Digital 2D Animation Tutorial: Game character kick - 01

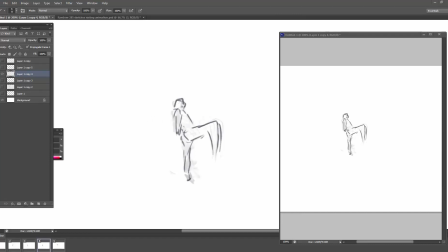1740s
Yep, got some Korean ads.
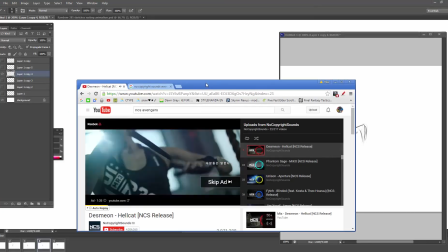1742s
If you've never seen a Korean ad before, this is a Korean ad, because I am in Korea, doing Korean things.
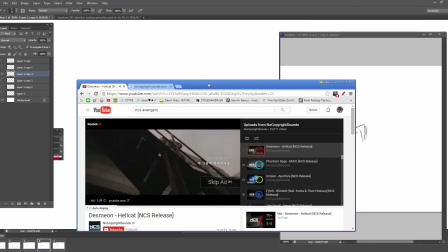1752s
Yep.
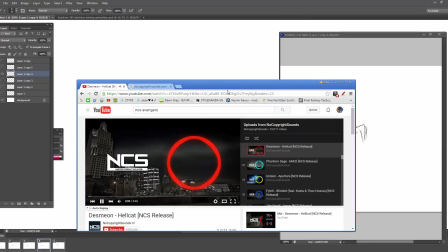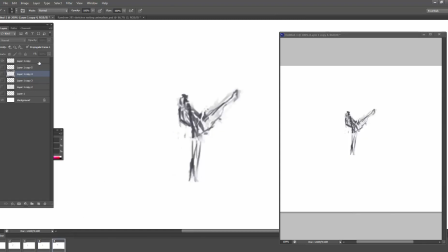1759s
Alrighty then, let's see, next frame. This one doesn't look the same, does it? Barely looks the same. These ones are all light. Let's make them all light just so it's consistent. If we've got like one light frame and a bunch of dark frames, it looks okay, but it looks a little better if it's a little more consistent.
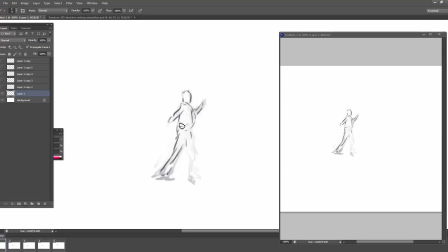1778s
So right now, I'm not even really thinking about everything I should be thinking about because I'm talking. Can't really think at the same time. Thinking and talking, I don't know who can do that. That's so difficult. But if I was doing a good job, I'd be like, whoa, whoa,
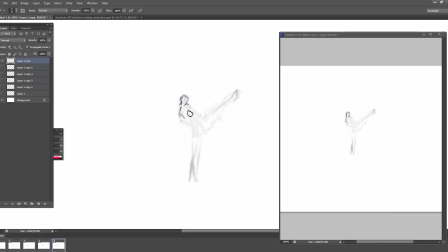1795s
the angle of the leg should be like this because the motion of the body. You know, I'd be all scientific about it. I'd be like, yeah, science. Since I'm not doing that, we get lucky. Okay, let's watch again.
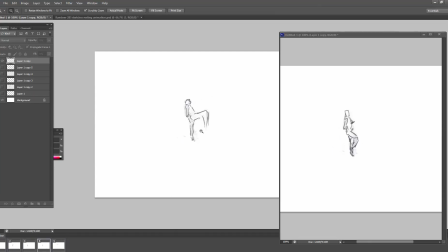1817s
Looking better. I think one of the key problems is that his leg stops in this position. That's just so awkward. The head size changing, it doesn't help either. Making the head consistent is kind of
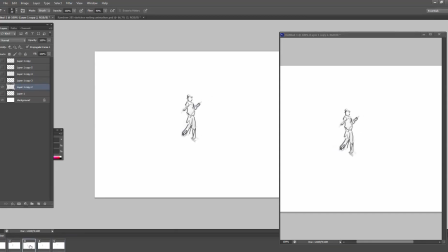1836s
important. Ah, yeah. So here his body falls back, and then doesn't fall back. Also, it moves forward too much. Drop him back.
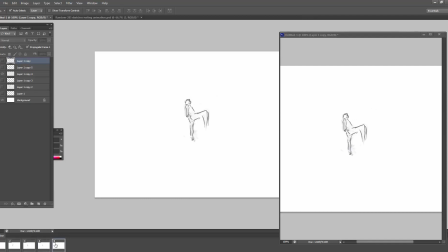1849s
More. And then, yeah, so if we drop his body down a bit more, that'll help. Also,
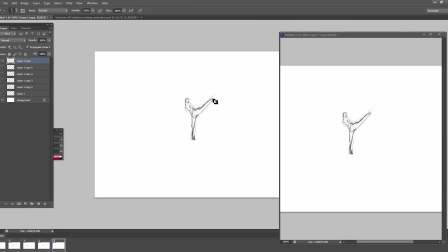1867s
does it get longer? Does his leg get too long?
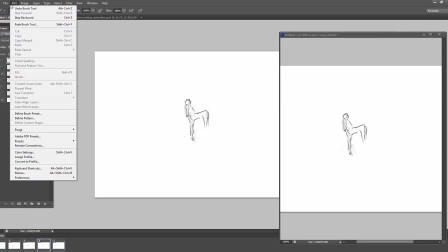1876s
Yeah, it looks really slow here. Let's go ahead and save it. Open it up.
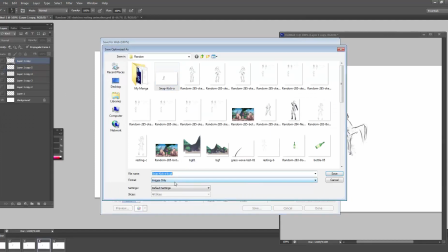1885s
Oh no, does not exist.
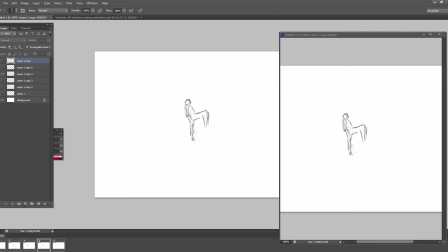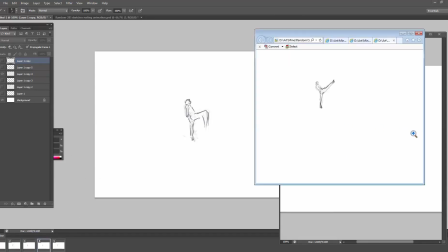Okay. That is pretty close to what we want. But we also need it to come back down again. If we only have half of the motion, it looks really awkward. And the reason it looks so awkward is because
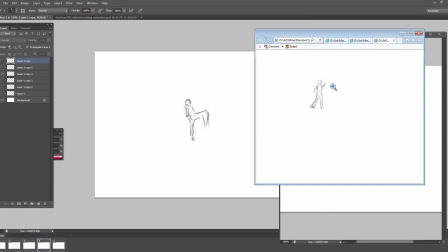1916s
there's no way that a motion would stop like this. And I mean, just physically it would be so hard to balance like that and stop here. So that's why it looks awkward.
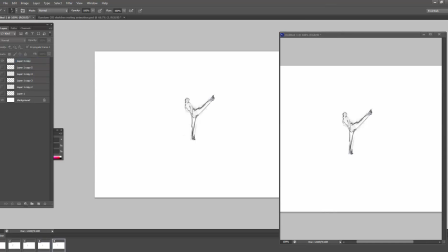1928s
One easy way we can cheat, we're not actually going to do this for our finished animation, but one easy way to cheat is we can be like, go back to where you were, undo everything,
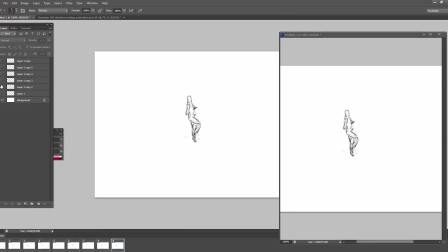1943s
which is going to look really strange, but it's going to look a little more finished. So like this, we can see that like this it looks like the motion is you know, completing.
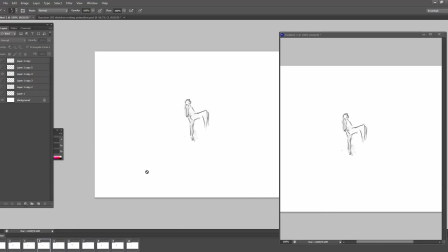1958s
We don't want this completion, and especially this frame here looks really awkward.
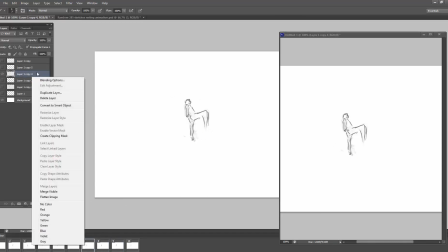1965s
If we duplicate it
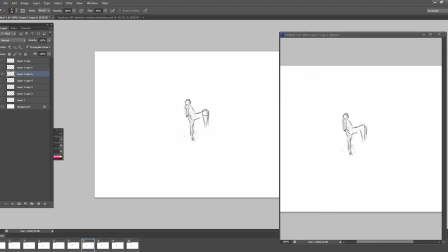1970s
because of the motion trail should be the other one now. Some kind of trail like that. Oops. Yeah, Photoshop. If you're using Photoshop to make animations, don't! Yeah, okay.